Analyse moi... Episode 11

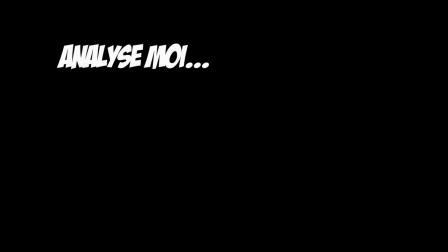0:03 Gak kayak gini, Jo. Gue udah bilang, jangan khawatir. Enggak, Jo, jangan, Jo.
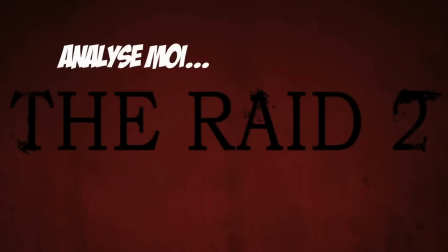Bonjour à toi, chers spectateurs. Analysons une nouvelle séquence de film et aujourd'hui centrons-nous sur la première séquence de combat du film The Raid 2 de Gareth Evans.
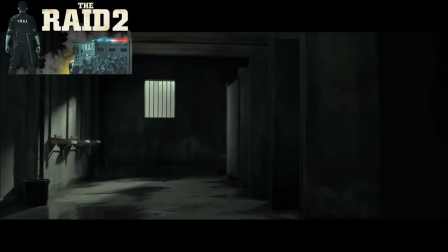0:23 Pour replacer le contexte de cette séquence, nous venons de retrouver Rama qui vient à peine de se remettre des événements du premier film, qui va se voir confier la tâche de se rapprocher du fils,
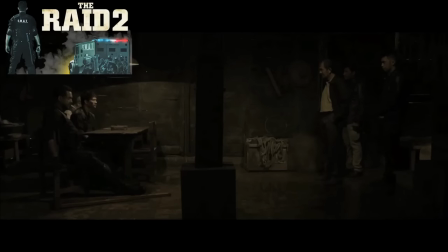0:32 du chef d'un des deux plus gros gangs de la ville, en se faisant incarcérer en prison.
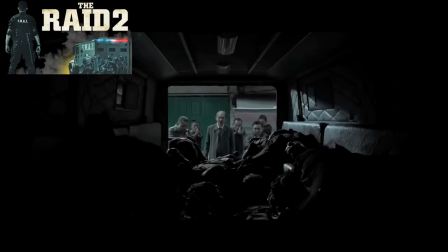0:36 La scène en question permet de placer le décor de la prison, en plus que de servir de fil conducteur durant les premiers instants du film, amenant à cette scène de combat qui se déroule dans les chiottes de celle-ci. Cette séquence, nous allons la regarder sous l'angle d'attaque, l'hyperdestruction filmique des corps. Gareth Evans, en 2011, nous a filé une énorme claque avec son deuxième long métrage. Mais c'est réellement avec cette suite qu'il s'est imposé comme un auteur incontournable du cinéma d'action et d'arts martiaux en construisant un récit autour d'une troupe de personnages dont le héros est ici le point central et nerveux.
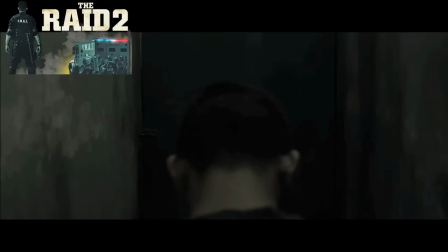1:05 Cette séquence est montée comme une énorme dose d'adrénaline d'un point de vue dramatique et narratif,
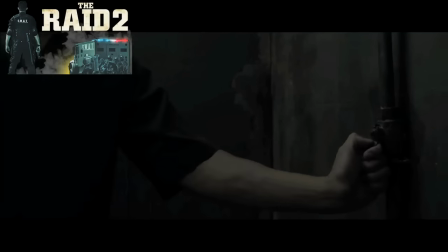1:09 jouant avec tout sur un ressenti acerbe du spectateur qui se voit propulsé au milieu d'une déflagration instantanée de violence.
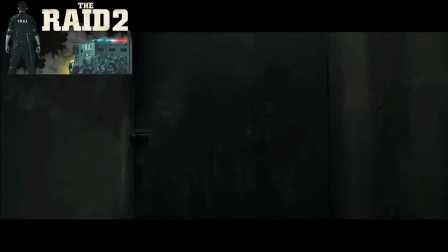1:16 C'est en cela que le cinéaste réussit son coup en matière d'écriture, en ne livrant pas simplement un objet visuellement abouti,
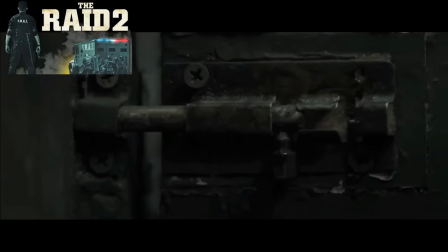1:22 mais en créant une vraie émotion destructrice violente qui affecte bien plus que le simple œil du spectateur, mais également son esprit. La violence devient ici bien plus qu'un objet visuel. Elle est l'égale d'un poème crié haut et fort par un auteur obsédé par les corps et leur danse macabre en forme de symbole mortuaire. Symbole qui prend en plus la forme d'un ballet dramatique où l'enchaînement des coups devient la vraie base d'une écriture filmique aussi violente que subtile dans son traitement.
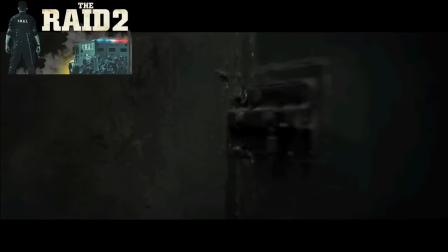1:47 Comment mieux construire une séquence d'action d'un point de vue scénaristique qu'en y incluant une montée en puissance aussi fulgurante que justement dosée
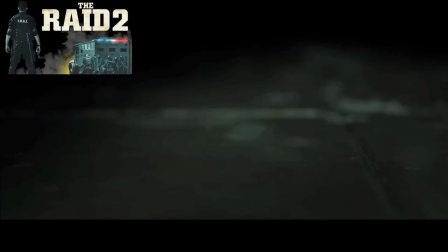1:53 qui parvient à allier la force d'un scénario ficelé comme un crescendo musical et un personnage pour qui l'on a de l'affection tout de suite.
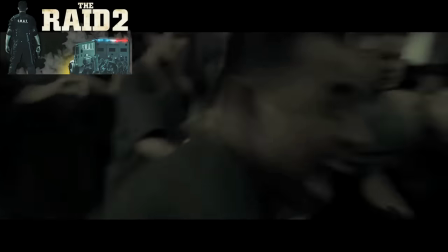2:00 Bien au-delà de simplement jouer avec la violence des corps, Evans joue avec la violence des enchaînements émotionnels qui se dégagent de chaque impact.
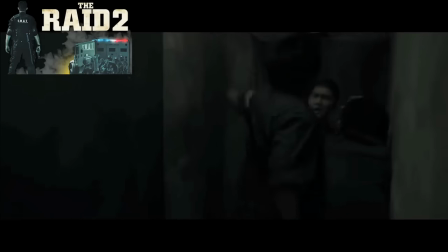2:07 Ceci se transforme en une série de métaphores humanistes autour du besoin de ce personnage d'imposer un diktat moral et physique. Ballet macabre, poème humaniste physique, tout tourne autour du corps, de l'expérience physique poussée dans son extrême le plus émotionnel. Bref, Evans se joue avec l'idée même de pulsion. Pulsion dans son sens le plus primaire, autant dans le côté immédiat de celle-ci que dans le fait qu'un personnage, d'un point de vue narratif, suit un instinct à l'image d'une montée d'adrénaline comme celle que subit le spectateur.
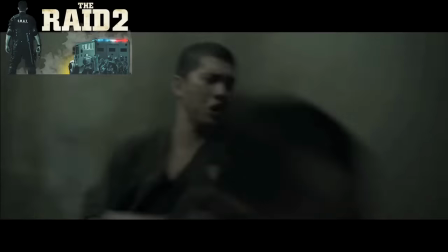2:34 Contraint de devoir subir la violence des impacts,
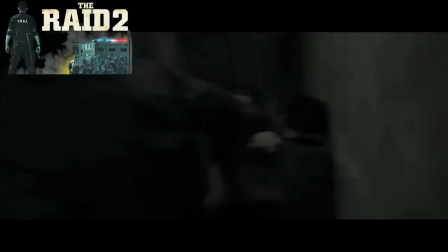2:36 le spectateur comprend alors l'essence même de la déflagration narrative et dramatique qu'il doit admettre pour avancer au cœur de ce récit et accepter de grandir comme le personnage de Rama.
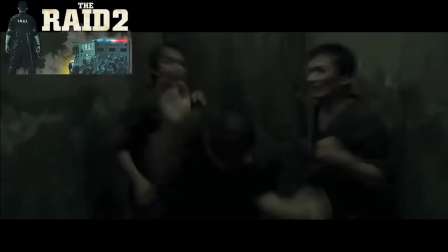2:45 Cette séquence est le passage obligatoire que le spectateur et le protagoniste doivent subir,
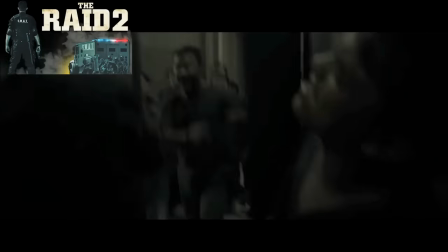2:49 cette immersion au cœur du récit qui permet à ce héros de mieux se fondre dans la masse et au spectateur de comprendre pourquoi ce personnage est le héros et non un inconnu au milieu de cette masse de détenus difformes. Masse de détenus difformes formidablement retranscrite par l'esthétique du réalisateur anglais, on va le voir, car la réalisation de Gareth Evans est à l'image de la violence de ce film, implacable et dingue. La mise en scène de cette séquence est l'essence même de cette analyse, car au-delà du scénario, l'image est le vrai sens de cette hyper-destruction filmique des corps.
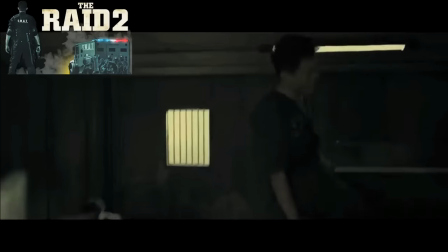3:18 Un coup de poing du personnage central devient l'essence même d'un coup de massue filmique dans la gueule du spectateur.
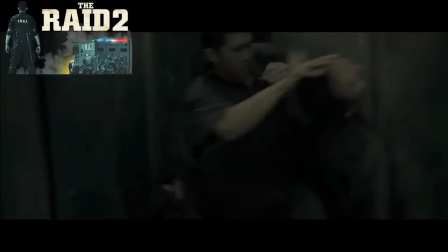3:23 Plus on avance au fil de la séquence, plus les coups deviennent millimétrés et réglés avec précision par le cadre de Evans, qui devient un prolongement du mouvement physique de Rama.
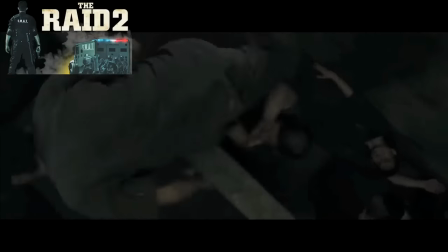3:32 Evans donne ici lieu à bien plus qu'un simple geste filmique ultra-violent.
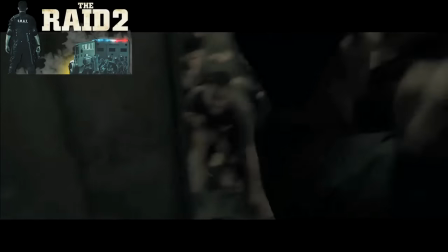3:36 Il donne lieu à l'essence même du cinéma gore, à mi-chemin entre Rikio et un film de genre ultra-réaliste, poussant le ressenti du spectateur dans un retranchement devenant insoutenable et pourtant si évocateur. Apothéose graphique d'une violence cathartique, cette séquence n'est que le préambule gore d'une violence qui ne fera que monter de manière chronique tout au long du film. C'est là que Evans se saisit une forme de ballet macabre humaniste où chaque corps permet au personnage central d'évoluer, de s'assumer et de rentrer en contact avec son destin qui l'amènera à devenir un symbole au cœur du film.